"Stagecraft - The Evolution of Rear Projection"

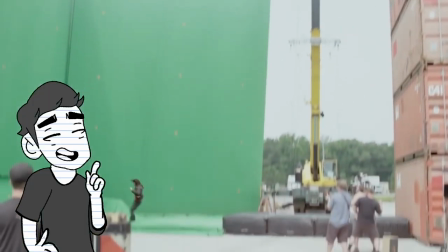[0:05]
Recognize this? This is a green screen. It is a neon green piece of cloth typically placed in the background of a shot.
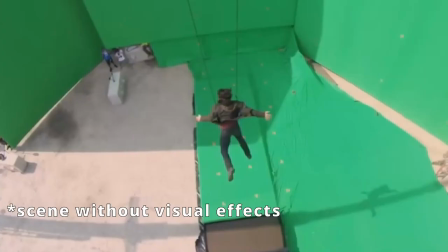[0:11]
The green screen has become synonymous with visual effects. It allows the placement of virtually anything in the background of a shot.
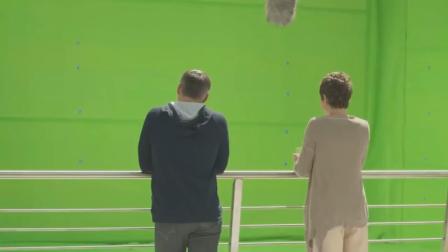[0:18]
It allows filmmakers or visual effects artists to shape entirely new scenes from practically nothing. Things such as video and graphics, just to name a few.
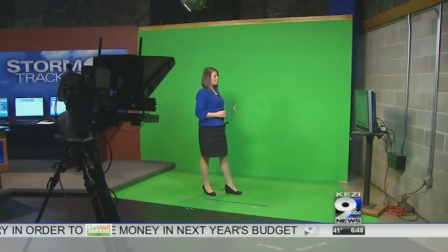[0:24]
Its use is in everything from weather forecasts to feature films. I imagine we all recognise this all too familiar filming technique, it has become industry standard, but what if I told you this wasn't always once the case?
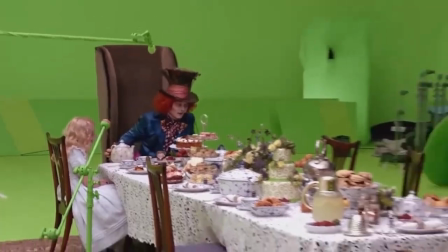[0:34]
Before the green screen there was a much more common technique, one which has essentially faded away into the land of obscurity.
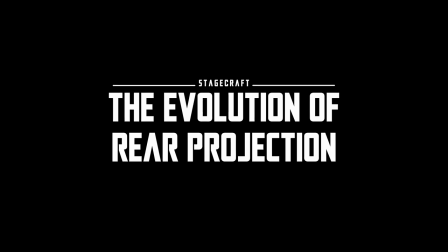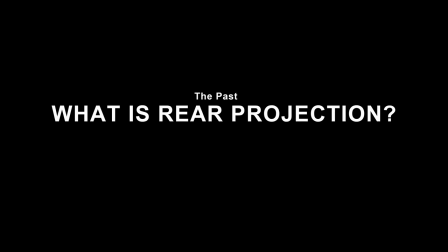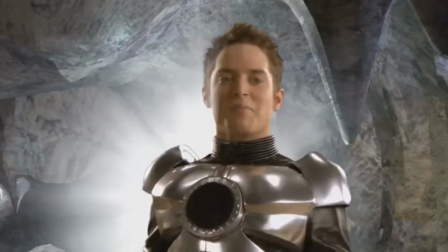[0:51]
Shortly before the widespread use of chroma key compositing, there was a lesser known way of transporting actors and props into other environments. This was known as rear projection. Rear projection wasn't too dissimilar to green screen.
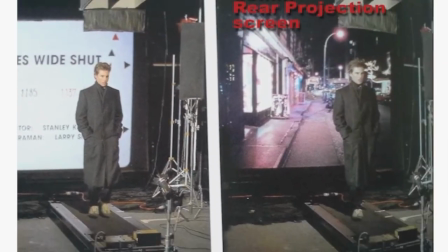[1:02]
It involved actors standing in front of a screen, screen, while a projector right behind the screen casts a reversed image of any desired background.
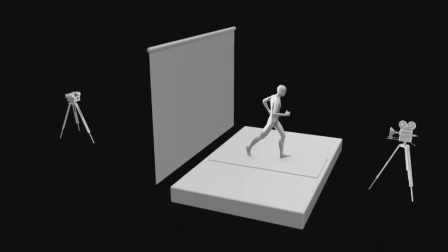[1:09]
First thought up in the 1930s, it has seen many uses over the years, most famously perhaps in this clip from Alfred Hitchcock's 1959 feature film,
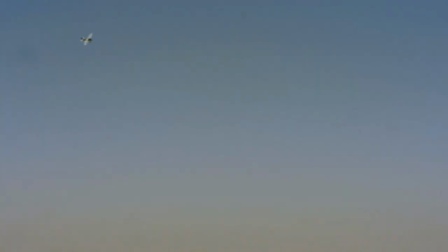[1:16]
North by Northwest, in which the character of Roger Fornhill is attacked by a crap duster.
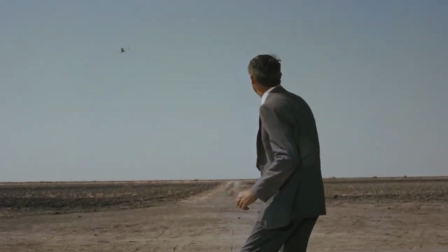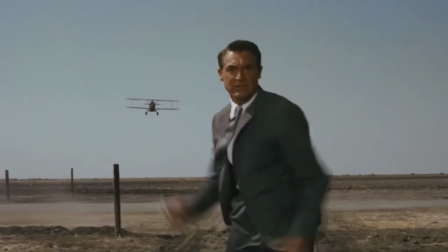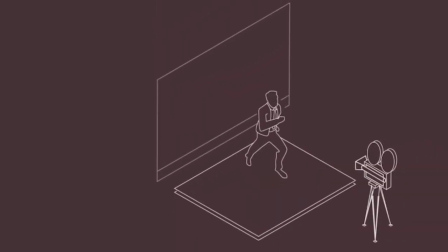[1:32]
To achieve this shot Hitchcock used all location footage, and combined it masterfully with studio based rear projection,
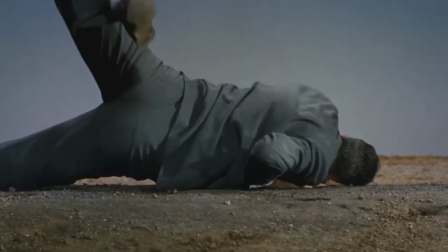[1:38]
it provided Hitchcock with a degree of control, requiring less takes to get the scene correct on the day.
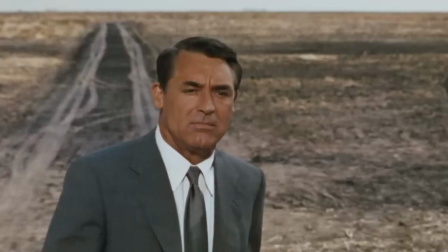[1:45]
Rear projection also provides an element of safety to the actors involved.
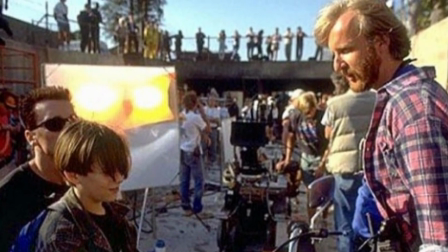[1:49]
James Cameron is also a director who in the past preferred the use of rear projection over blue and green screen for this very instance.
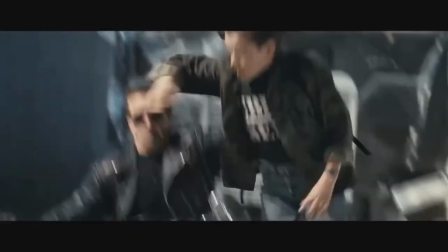[1:54]
Rear projection allowed Cameron for the use of an actor over a stop man, required in such scenes like this from Terminator 2.
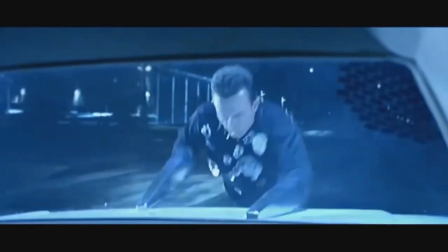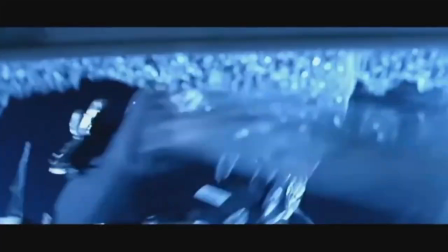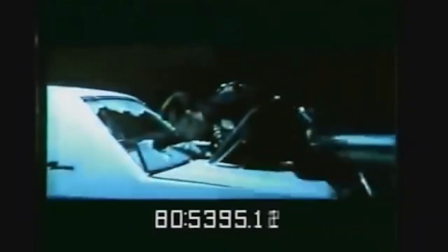[2:13]
Scenes involving moving vehicles. Cameron also used rear projection in this scene from Aliens.
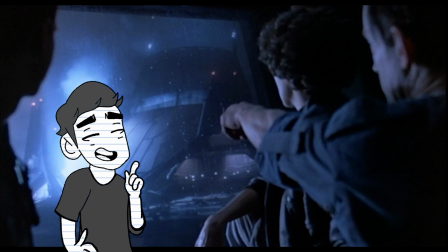[2:21]
Perhaps my favourite use of the technology. Overall, it allowed for more outrageous stuff than you previously couldn't achieve, whilst also simultaneously prioritising actor safety.
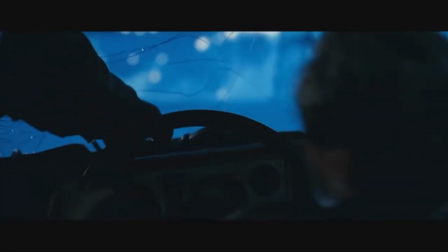[2:28]
Further benefits of rear projection were that it assisted in providing colour and texture. The lighting that was indirectly captured with rear projection helped sell the scenes in question.
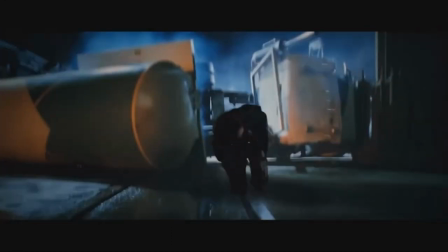[2:36]
Rear projection also would help allow actors to do less heavy lifting and imagine the worlds they were occupying, versus its solid green cousin, the green screen, something that's been an all-too-frequent complaint among the industry.
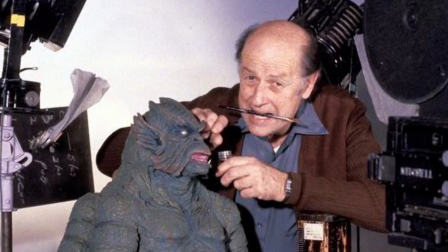[2:48]
Stanmotion legend Ray Harryhausen also implemented the practice of rear projection into his work.
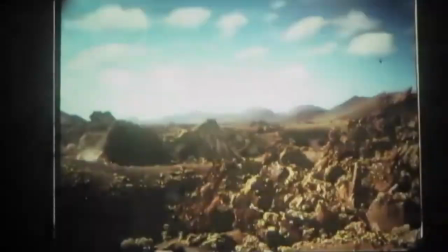[2:53]
He gave focus on perfecting the art, which would later give his works the age of others at the time. Harryhausen pioneered a variation of the technique called Dynamation.
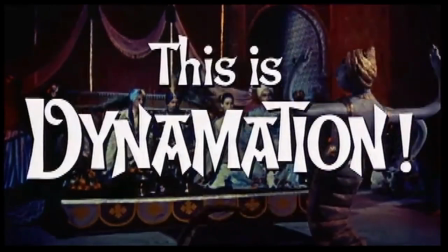[3:02] This is Dynamation.
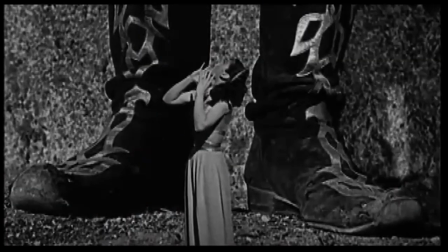[3:07] This is Dynamation. This is Dynamation.
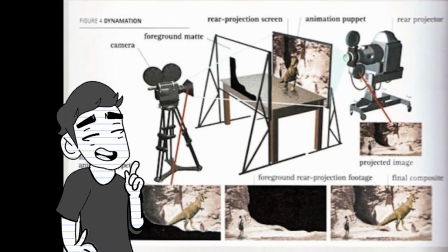[3:14] This is Dynamation.
Dynamation, much like rear projection, involved the rear screen in the background of a shot, this time instead placed on a miniature set alongside stop-motion creatures,
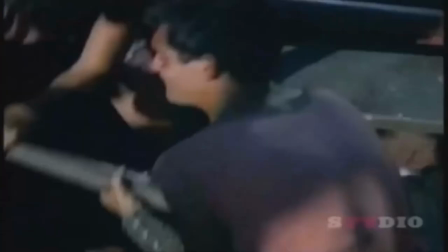[3:24]
later re-photographed with an animation-capable camera, which would seamlessly combine both elements together.
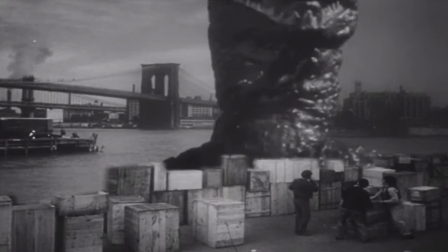[3:29]
It was on the feature film The Beast from 2000 Fathoms that Harryhausen first used this technique, and would go on to use it in countless hours after.
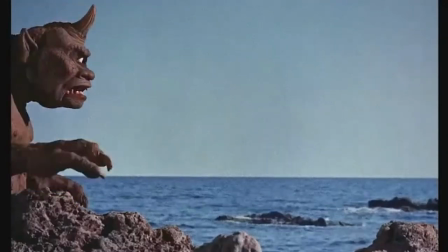[3:39]
Rear projection saved Harryhausen and his team time and money, reducing costs and the intensive labour that would otherwise go on into full miniature sets.
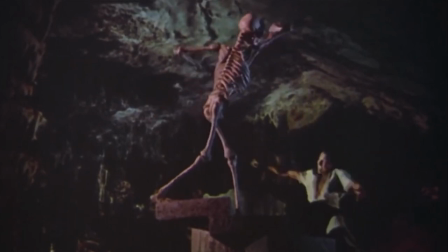[3:47]
The animation also had the given benefit of allowing for very close interaction between the human actors and the animated creatures.
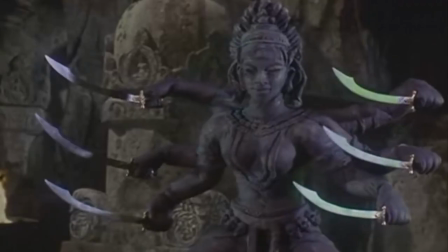[3:56]
Because of the fact the models were animated directly in front of the screen, it was now possible for Harryhausen to synchronise the movements of the models with previously filmed action,
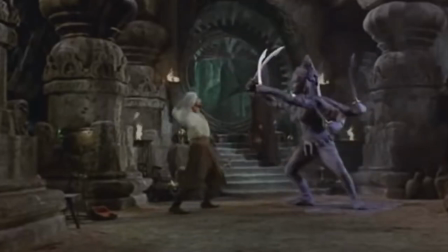[4:03]
allowing for newfound frills all before the advent of well-sophisticated computer graphics that came after.